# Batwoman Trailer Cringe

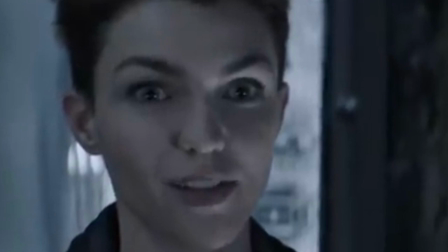(8:02)
So having an arrogant lesbian declare herself more perfect than Batman,
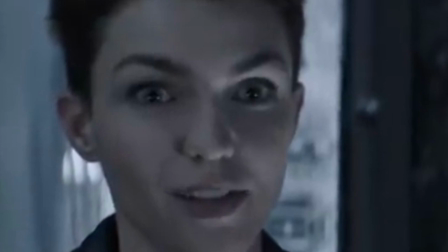(8:09)
with next to zero context, aside from magically discovering his cave,
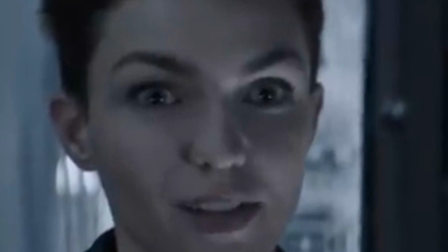(8:14)
without Batman's consent is not the way to go, to put it neatly.
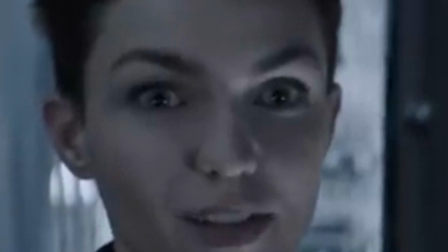(8:20)
Batman is a control freak.
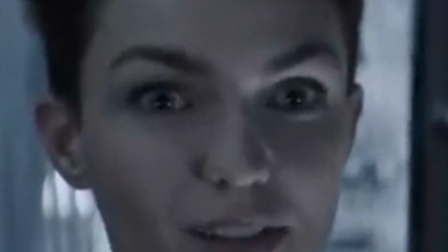(8:23)
If anyone took over his Batcave, his suit, his mantle, his gear, he'd destroy them.
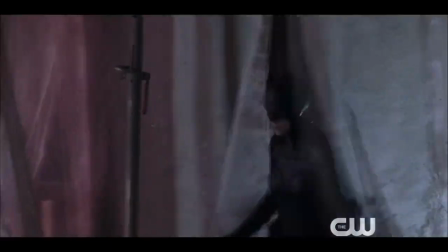(8:29)
And naturally, so would the fans. And then we have cringe moment number three.
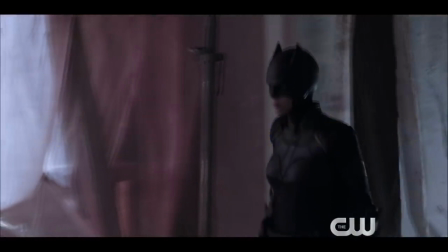(8:36)
This song is wrong. It paints the whole picture as pushing the fact that this is a woman, like we didn't know that already. This is too much. You're trying too hard. You're being too repetitive.
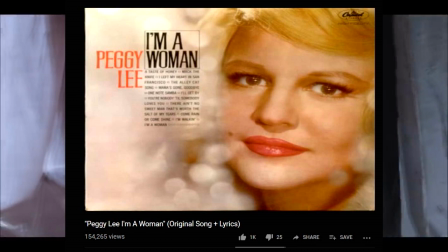(8:48)
And if you're going to go with the Peggy Lee song, go for the actual Peggy Lee vibe or a Batman noir vibe or the 1920s feeling,
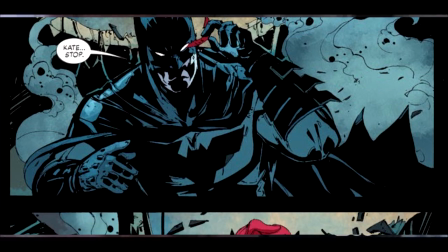(8:56)
which Gotham has pretty much always been, where Kate could be a femme fatale or some angle like that.
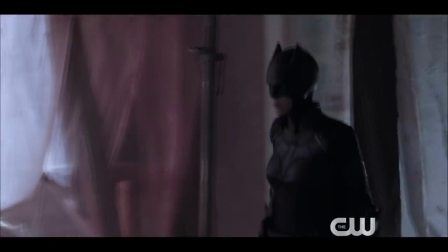(9:02)
But here she's literally just Batman who happens to be a woman because the trailer keeps telling us. It's obnoxious. Where's the female strength and sensibility? Then, where's the suspense, the mystery, or the fear of being the Batman? Neither of these things are there. It makes no sense.
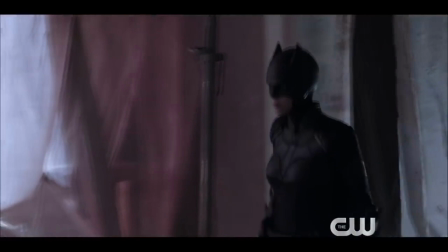(9:22)
It's, oh, I have two X chromosomes and wearing a bat suit is cool, therefore I am Batman or Batwoman or whatever. No, this is not what makes Batman Batman. Being a male or a female does not make Batman or Batwoman themselves.
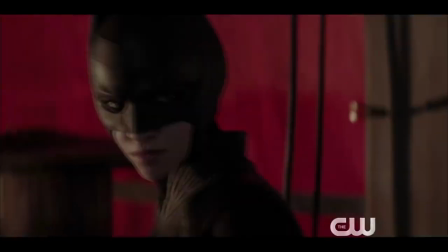(9:37)
This is not empowering to women. This is dumb bordering on ignorance. She's not intimidating or scary. We don't know her motivations outside of wanting to save a friend. She hasn't met in a while and being slightly less obnoxious and less skilled in Damian Wayne.
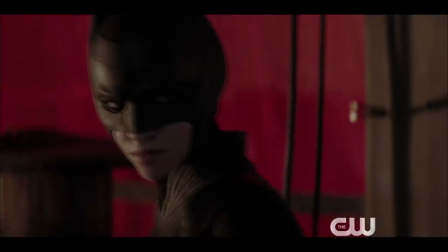(9:55)
Make her intimidating in some way, like any way. For one, the lighting is a bit too bright here.
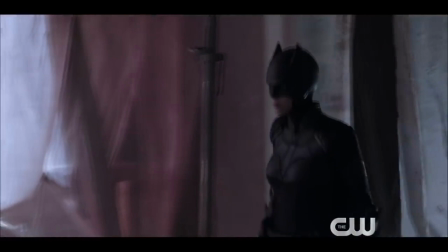(10:02)
Batman needs to be in the dark, a shadowy sort of stocky figure appearing for a moment and giving people panic attacks.
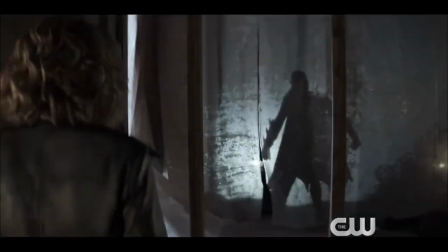(10:10)
She's just not intimidating at all. Now, what is good about this scene is the genericness of the suit. That could be good because she doesn't have the right feeling or the right character down or figured out yet, or what she's doing in general.
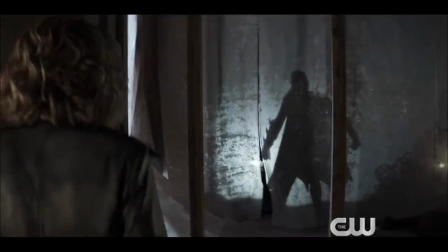(10:23)
That's a good thing because it's the first episode or the idea of becoming a character, but it's certainly not good with the music. In fact, I think the music is the worst thing in this because it sets a tone that does not need to be there.
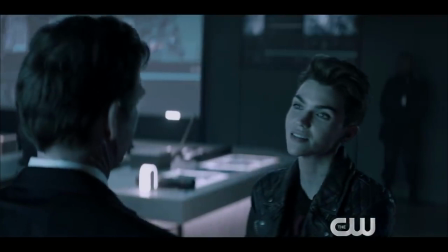(10:37) You're a female Bruce Wayne. Awesome. Hilarious. Handsome. Yeah, thanks, Dad.
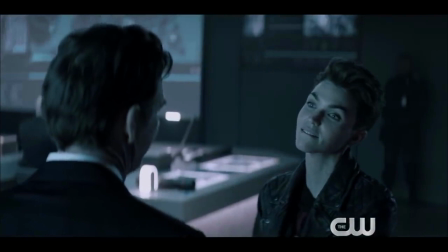(10:44)
No, no, she's not a female Bruce Wayne. Not even close. She's worse than, I don't know, Tim Drake before he became anything else. Like, you know what would have been really good, or interesting at least, if her dad, the colonel,
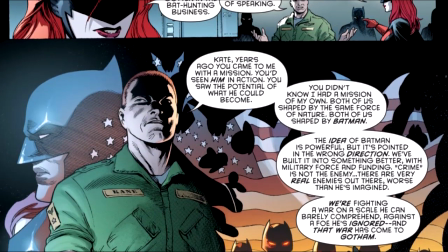(10:57)
became Batman and then failed, and then she has a reason to take it up because they both love the city they're in,
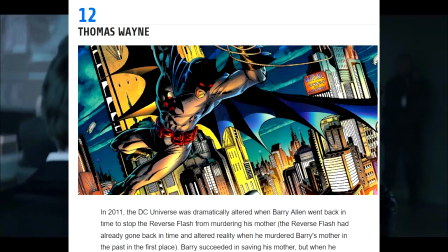(11:02)
and Bruce left them a note or whatever, like a Thomas Wayne character, a Jean-Paul Valley, Commissioner Gordon.
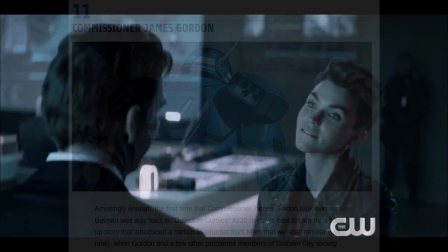(11:11)
But just saying she's a female Bruce Wayne without proving it doesn't cut it.
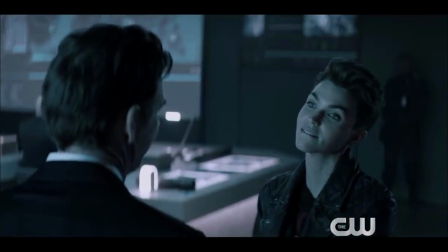(11:17)
A genius billionaire playboy who moonlights as the Batman, the greatest detective ever, who knows almost every martial arts.
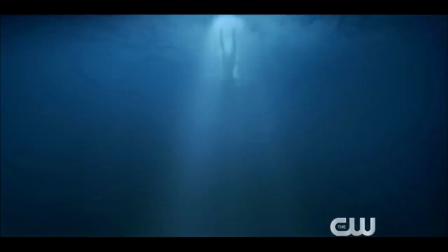(11:28)
No. This is a very strange and useless shot of falling into water. I mean, who is this? It lasts for a second. There's no symbolism. And then we just cut to riding on a motorcycle. I mean, what was going on there? Again, this is more auto-tuned, crappy female vocal music I can't understand.
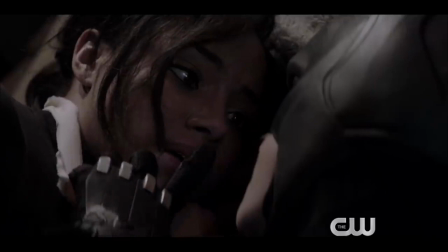(11:48)
Okay, so the suit doesn't look finished, and the glove looks like a cheap knockoff. Those knuckle guards just look bad. Now, this could work. As again, she's going through the ropes of becoming Batwoman. Maybe young Lucius doesn't know what he's doing. Fine. They're all experimenting. That's cool.